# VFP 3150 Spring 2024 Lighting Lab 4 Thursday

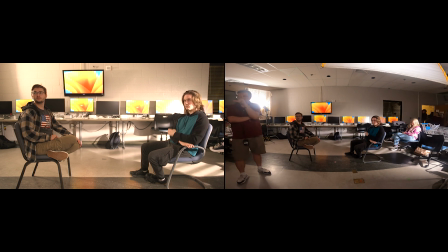[29:10]
It seems like it's daylight inside and night outside, and that feels kind of wrong. Okay, let's turn it back on. Or they're like in an abandoned building. Yeah. I think Or they're where we are, which is in a crappy classroom.
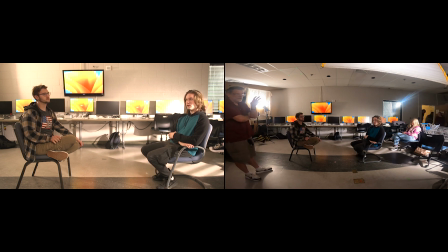[29:24]
All right. One of the things I want to do is I want to see what every light is doing. All right. So let's start by turning off the 300. Let's turn off that 120, and let's turn off this amaranth.
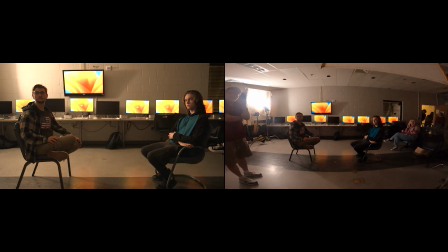[29:39]
All right. So let's see what each light is doing. So this light is giving us that wall.
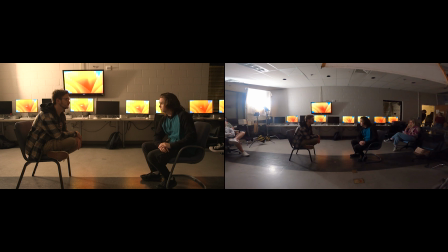[29:45]
It's giving us that shadow that we're playing up as a window. It's giving us a key light on Hayden and a backlight on Ben. All right. Let's turn the 300D on and turn this 120 off. I like that better for some reason.
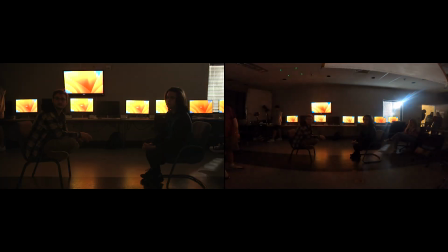[30:02]
Well, I mean, honestly, all of us probably like low-key lighting better than high-key lighting anyway, right?
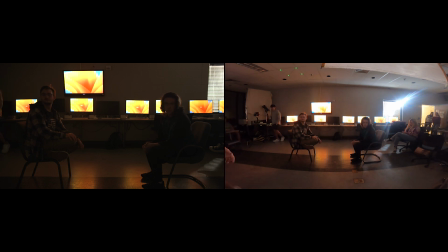[30:09]
So here's where our problem is. Benny is not bright enough. This is what's happening. So, all right, we have one Amaran left, right? Yeah, it's over there. I want an Amaran set up on a stand outside. My God, I'm going to fix this.
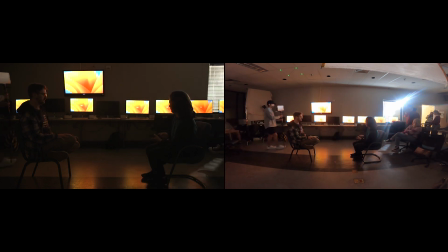[30:28]
And I want this light brought inside.
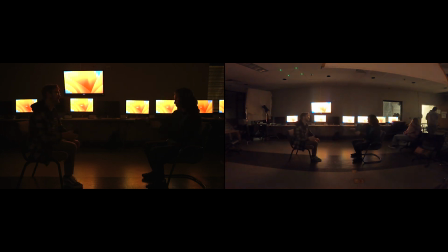[30:35]
So I wanted the Amaran to go at 100% and be pointed straight at the Sharper. the sharker.
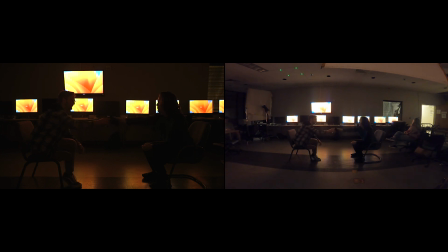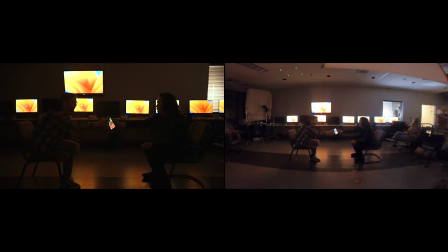[30:58]
Or maybe like right here, kind of even with. Just like normal. I'm sorry. I'm sorry. It is interesting, things look really cool when you start turning lights off, don't they? All right, can we tilt that light up or either raise it up? Let's raise it up a little bit, the Amaran. Let's raise it up.
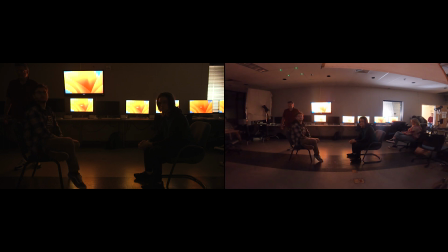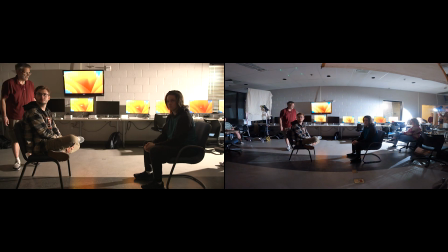[31:23]
Hold it right there. Okay, now, Benny, would you look at Hayden for me?
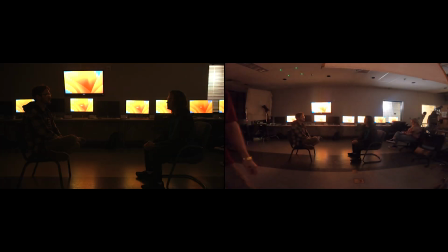[31:30]
Now you see we've got a much more consistent kind of, let's turn the 300 back on. Striking.
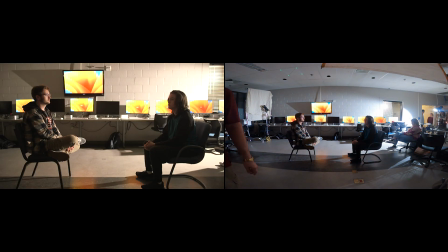[31:37]
We've got a much more consistent light now going on to Benny compared to what we had on Hayden. Let's see what we're...
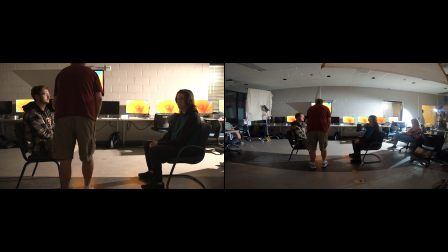Will you turn that light back on for me?
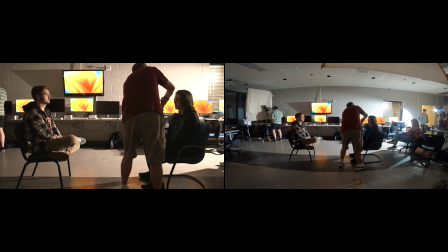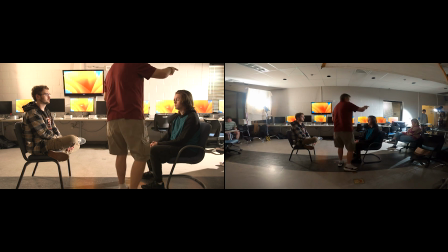[32:02]
Let's take that down to 80.
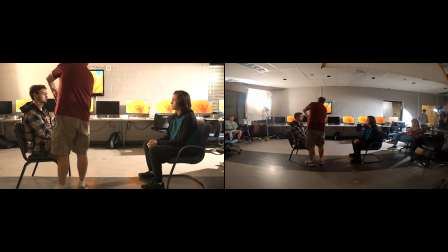Is that where we are now? You said 80. Yeah.
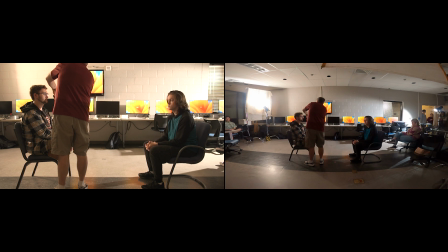[32:20]
Most of the 120s don't have the temperature. Or the 300D. Is that the X or the D? This is the D. Or X. Do we take it down to 80? Yeah. Take it down to 70. That's 70.
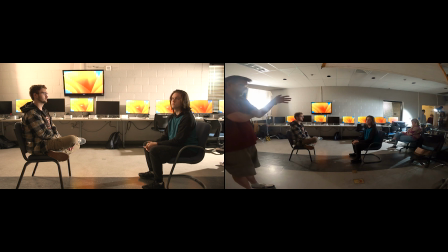[32:41]
Okay, now they're feeling a little more even. Now one of the things we need to do is get barn doors on that so we can take all of that light off this wall.
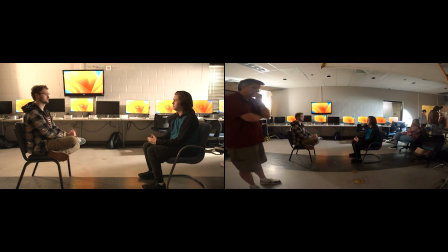[32:57]
No? Oh. Then we'll need to get one out of the 120D. Let's kill this 120 again for me so we're just looking at the one light. Can somebody get in here and get barn doors out?
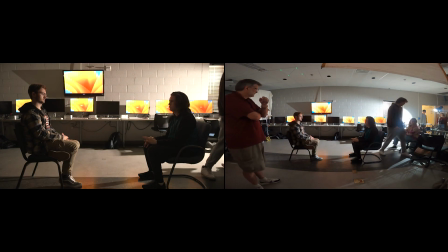[33:08]
We have another pair in there? Yeah, they'll fit the same.
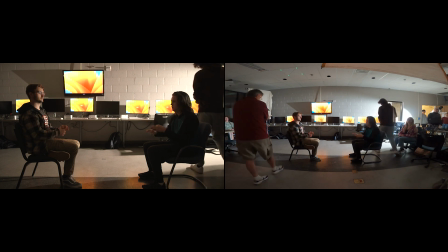[33:15]
Uh-oh, uh-oh, we hit the cookie. We hit the cookie. What cookie? Poor cookie.
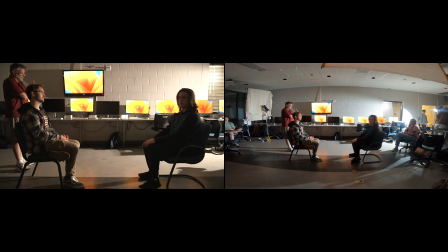[33:20]
We can also pan it over more towards Benny. They'll take some of it off the wall too. We may not even need the barn doors if we do that.
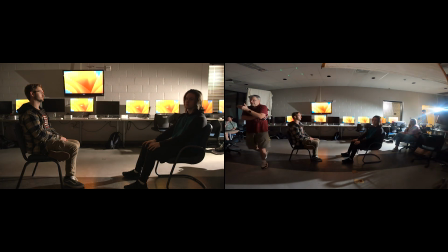[33:27]
Let's point it straight towards him. No, we still need the barn doors. That's too, well, we would call that too sourcey.
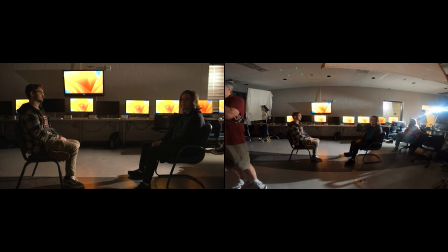[33:34]
In other words, it's kind of drawing attention to where the light's coming from. Like an interrogation.
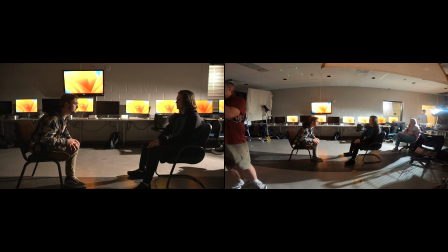[33:39]
Yeah. I think it is interesting that things get, the more lights you turn off, the better things start to look.
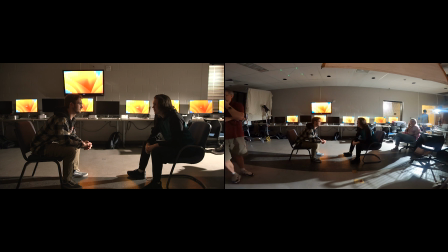[33:46]
Right? And it's like we've changed the story Yeah, exactly. this whole time. Exactly. But they've stayed. Okay, that's good for Benny. Let's get Hayden's key back on. Actually no, wait 1 second. Let's turn the 300D off. Saving.
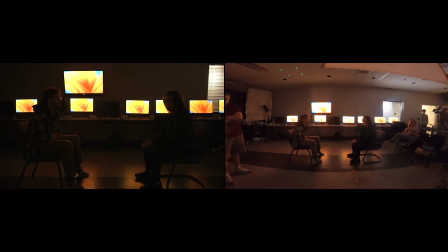[34:04]
And let's turn the fill light on so we can see what the fill light's doing. I like this.
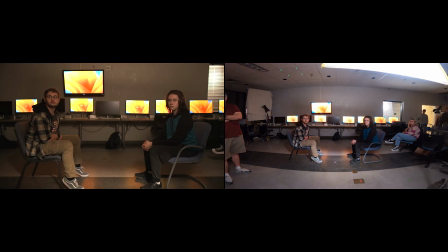[34:09]
Striking. I do too. Almost all the monitors are on now. Okay, so this is what the fill light's doing. It's just getting a kind of flat, it's just bringing the general level of the shadows up. Let's turn that off and turn that one on. Saving. Okay?
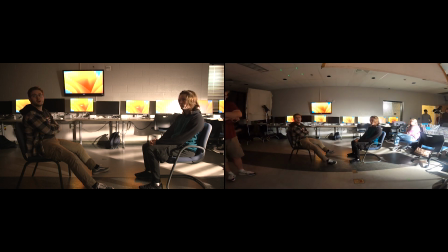[34:27]
And I think let's, hold on. I don't know if we need to tilt it down or we need to.
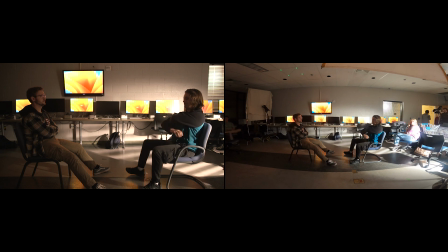So all that's really giving us is a little bit of illumination on the wall and this kind of source shadow down here.
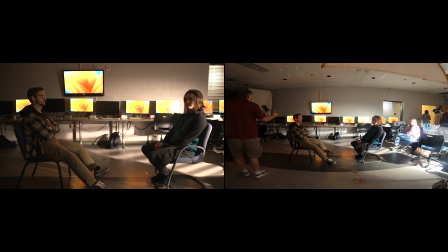[34:50]
All right, let's get them all back on. Striking. Striking.
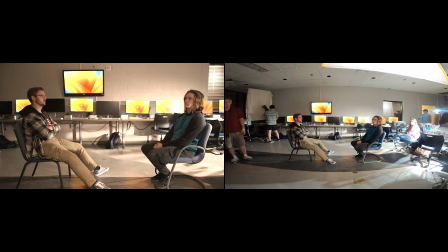[34:55]
Striking.
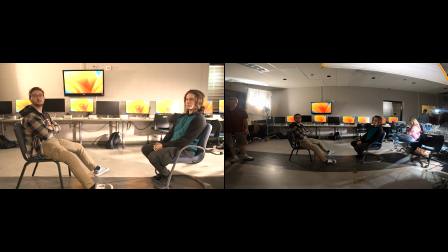Okay, we're no longer hitting Benny with that light, so the top barn door needs to come up.
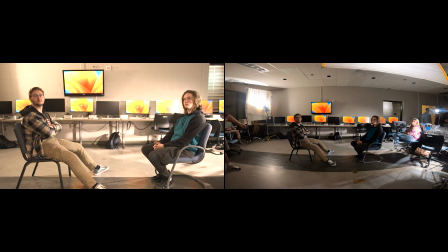[35:09]
There we go. Now we're hitting him. Okay, I'm still feeling a lot of hot coming off of this over here, and we've got enough light now that we can stop down
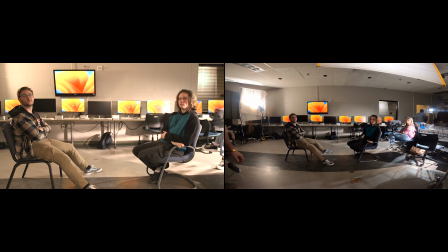[35:24]
just a little bit to about there. So that's a 2.2.
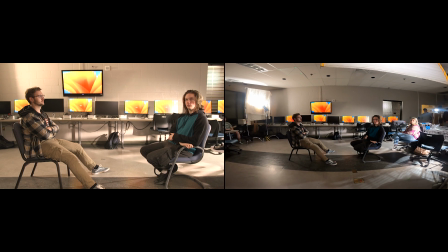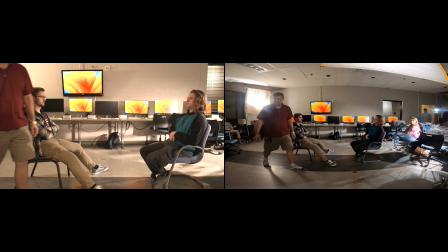[35:36]
Okay, I've done something to screw this up. Hold on.
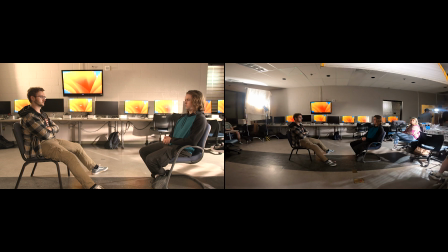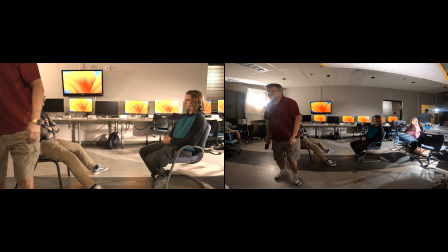[35:50]
Still screwed up.
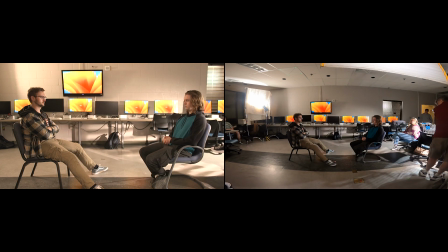How am I losing it? Oh, I see.
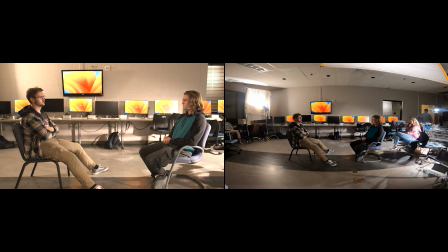[36:12]
Handed too much. And now I got the chair in the way. It's always something. There we go. Yeah, now we've got that back.
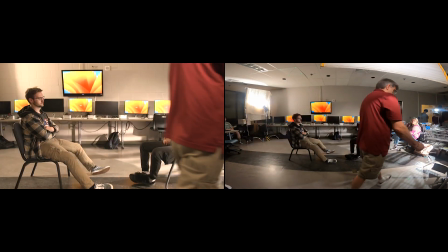[36:30]
All right. Back where it was.
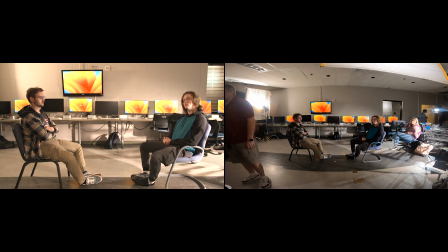[36:39]
Boy, that looks like crap. What in the world happened to our... Looks fine when I'm standing over here.
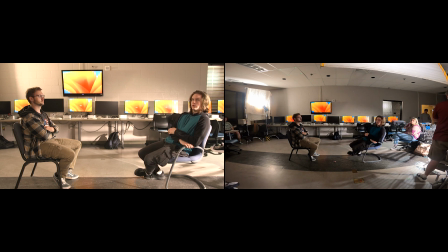[36:56]
Okay. Can we see if we can bring the bottom barn door up? What I'm getting is a lot of spill from that, and that's wiping out our shadow. Hold on a second.
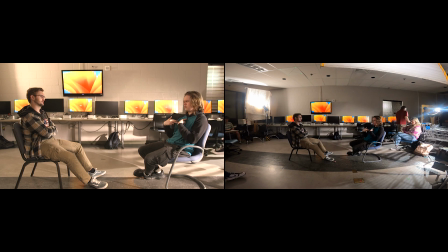Benny, is that light still on you? This one, the one I'm at. Is it still?